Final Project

La La Land and Whiplash.
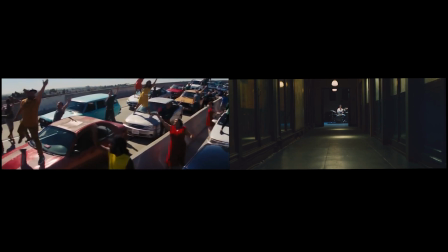[0:01]
On the surface, these films seem like polar opposite aesthetics, which they are, but they were directed and edited by the same people.
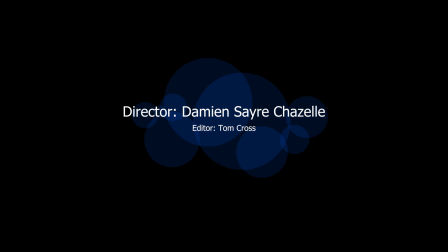[0:09]
So, what I wanted to look at today was the use of rhetoric devices,
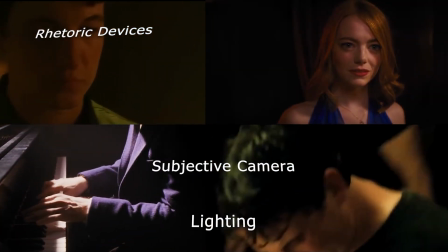[0:12]
things such as subjective camera and lighting, to affect the emotions of the audience while watching the film.
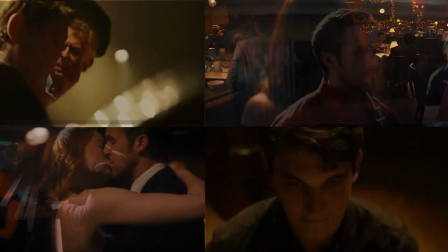[0:18]
Both La La Land and Whiplash use subjective camera and lighting to affect the audience's emotional response to the film.
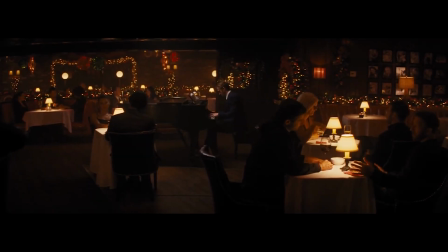[0:25]
In La La Land, the use of subjective camera and lighting is a key element in creating the film's dreamlike, nostalgic atmosphere.
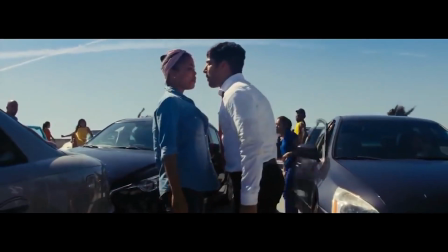[0:32]
For example, in the opening sequence, the camera follows the characters as they break into a musical number,
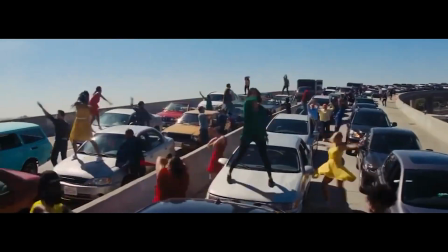[0:38]
creating a sense of intimacy and immediacy that draws the audience into the scene.
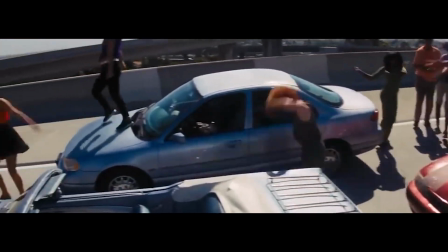[0:42]
The lighting in this sequence is soft and warm, creating a romantic and nostalgic mood that sets the tone for the rest of the film.
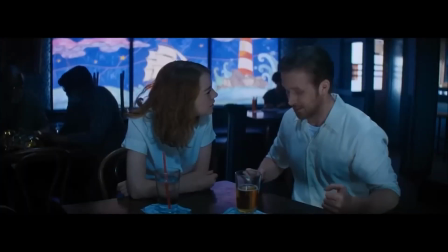[0:50]
Throughout La La Land, the use of subjective camera and lighting is used to highlight the emotional state of the characters.
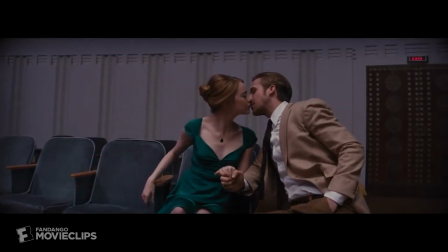[0:55]
For example, when Mia and Sebastian are falling in love,
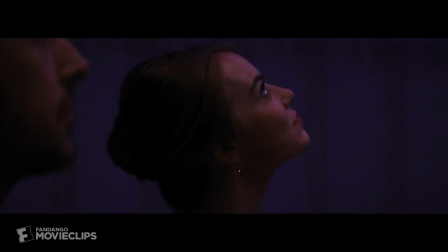[0:59]
the camera is often positioned close to their faces, creating a sense of intimacy and vulnerability.
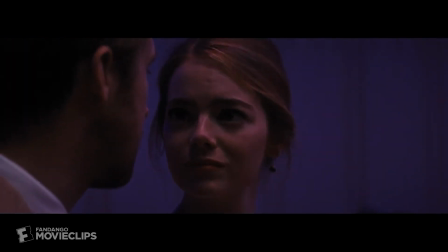[1:04]
The lighting in these scenes is also soft and warm, emphasizing the romantic and emotional connection between the characters. In Whiplash, the use of subjective camera and lighting is used to create a sense of intensity and urgency.
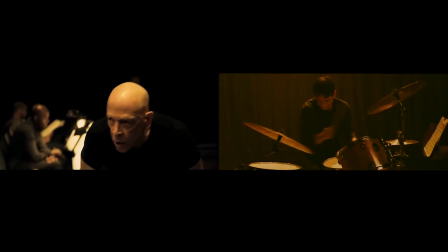[1:17]
For example, the camera often lingers on the faces of the characters during musical performances, emphasizing their emotional and physical exertion.
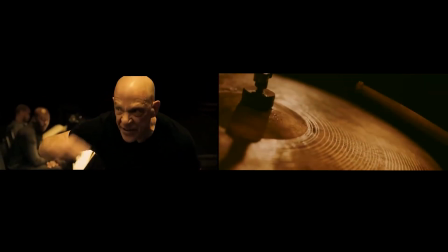[1:25]
The lighting in these scenes is often harsh and dramatic, creating a sense of tension and conflict that reflects the competitive and high-pressure world of musical performance.
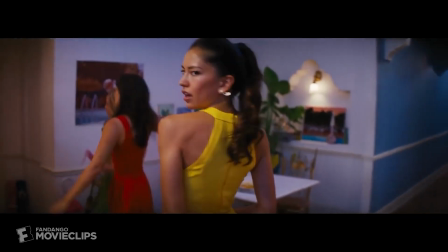[1:33]
In La La Land, subjective camera is used to give the audience a sense of immersion into the musical numbers.
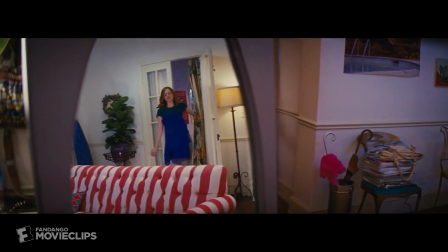[1:39]
The camera often takes the perspective of one of the characters, placing the viewer in their shoes and giving them a sense of excitement and energy of the movement.
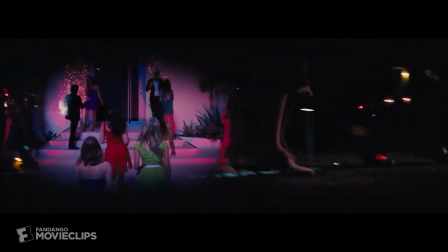[1:45]
For example, in the song Someone in the Crowd, the camera follows the character Mia as she moves through a party, giving the viewer a sense of her excitement and anticipation.
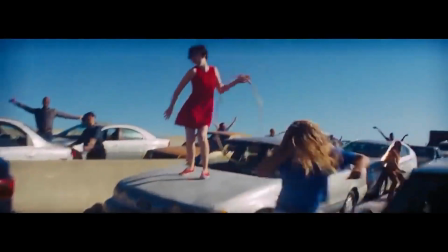[1:55]
In the song Another Day of Sun, the camera moves through a traffic jam, weaving in and out of cars and dancers, creating a sense of kinetic energy and excitement.
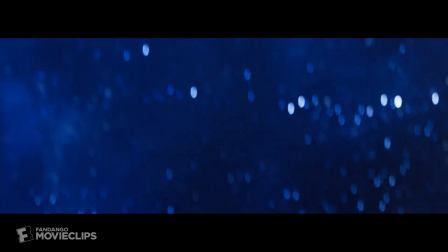[2:04]
Lighting is also used in La La Land to create a dreamlike, otherworldly atmosphere.
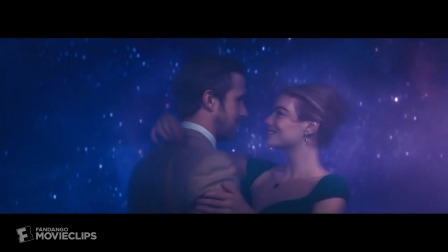[2:08]
Soft, diffused lighting is used in many of the musical numbers, giving the scenes a romantic, nostalgic quality.
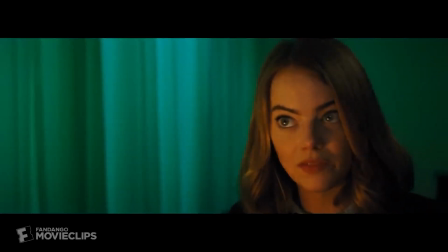[2:14]
In contrast, harsh, direct lighting is used in the more dramatic scenes, creating a sense of tension and conflict.
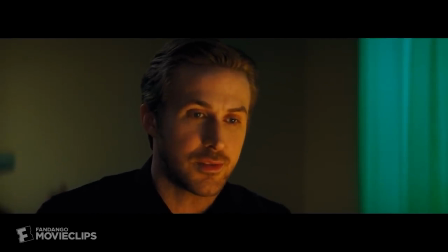[2:20]
For example, in the scene where Sebastian and Mia argue, harsh lighting emphasizes their emotional intensity and the starkness of their conflict.
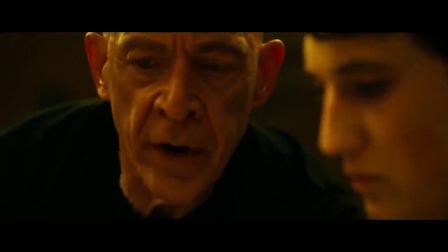[2:27]
In Whiplash, subjective camera is used to create a sense of claustrophobia and intensity.
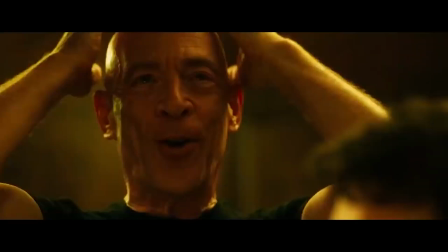[2:33]
The camera often takes the perspective of the protagonist, Andrew, as he struggles to master the drums and impress his abusive instructor, Fletcher.
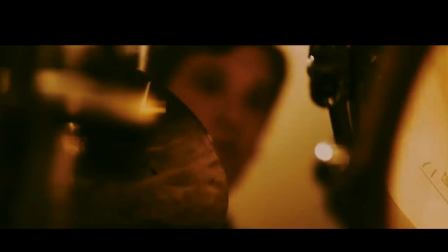[2:41]
The tight framing and rapid camera movements create a sense of urgency and tension, emphasizing the high stakes of Andrew's pursuit of perfection.
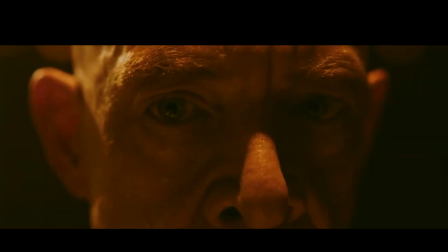[2:48]
Lighting is also used in Whiplash to create a sense of intensity and danger.
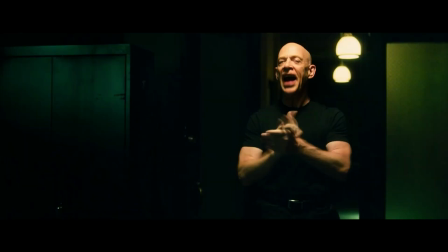[2:52]
Harsh, direct lighting is used in many of the scenes with Fletcher, emphasizing his aggressive and intimidating demeanor.
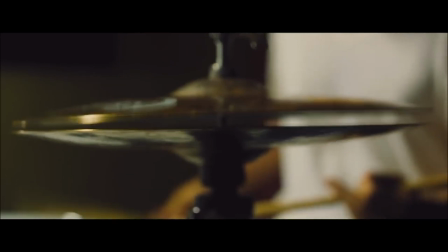[2:58]
In contrast, soft, diffused lighting is used in the scenes where Andrew practices alone, creating a sense of intimacy and vulnerability.
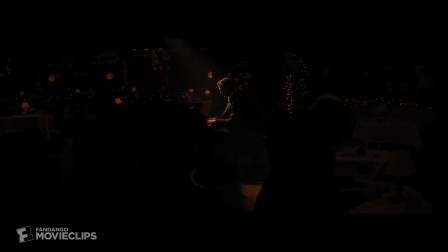[3:05]
Overall, both La La Land and Whiplash use subjective camera and lighting to create a sense of immersion and emotional resonance with the audience.
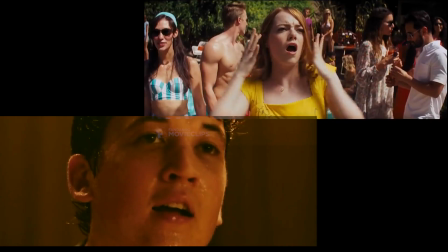[3:12]
By using these techniques to convey the excitement, tension, and emotion of the characters, these films are able to engage and move the audience on a visceral level.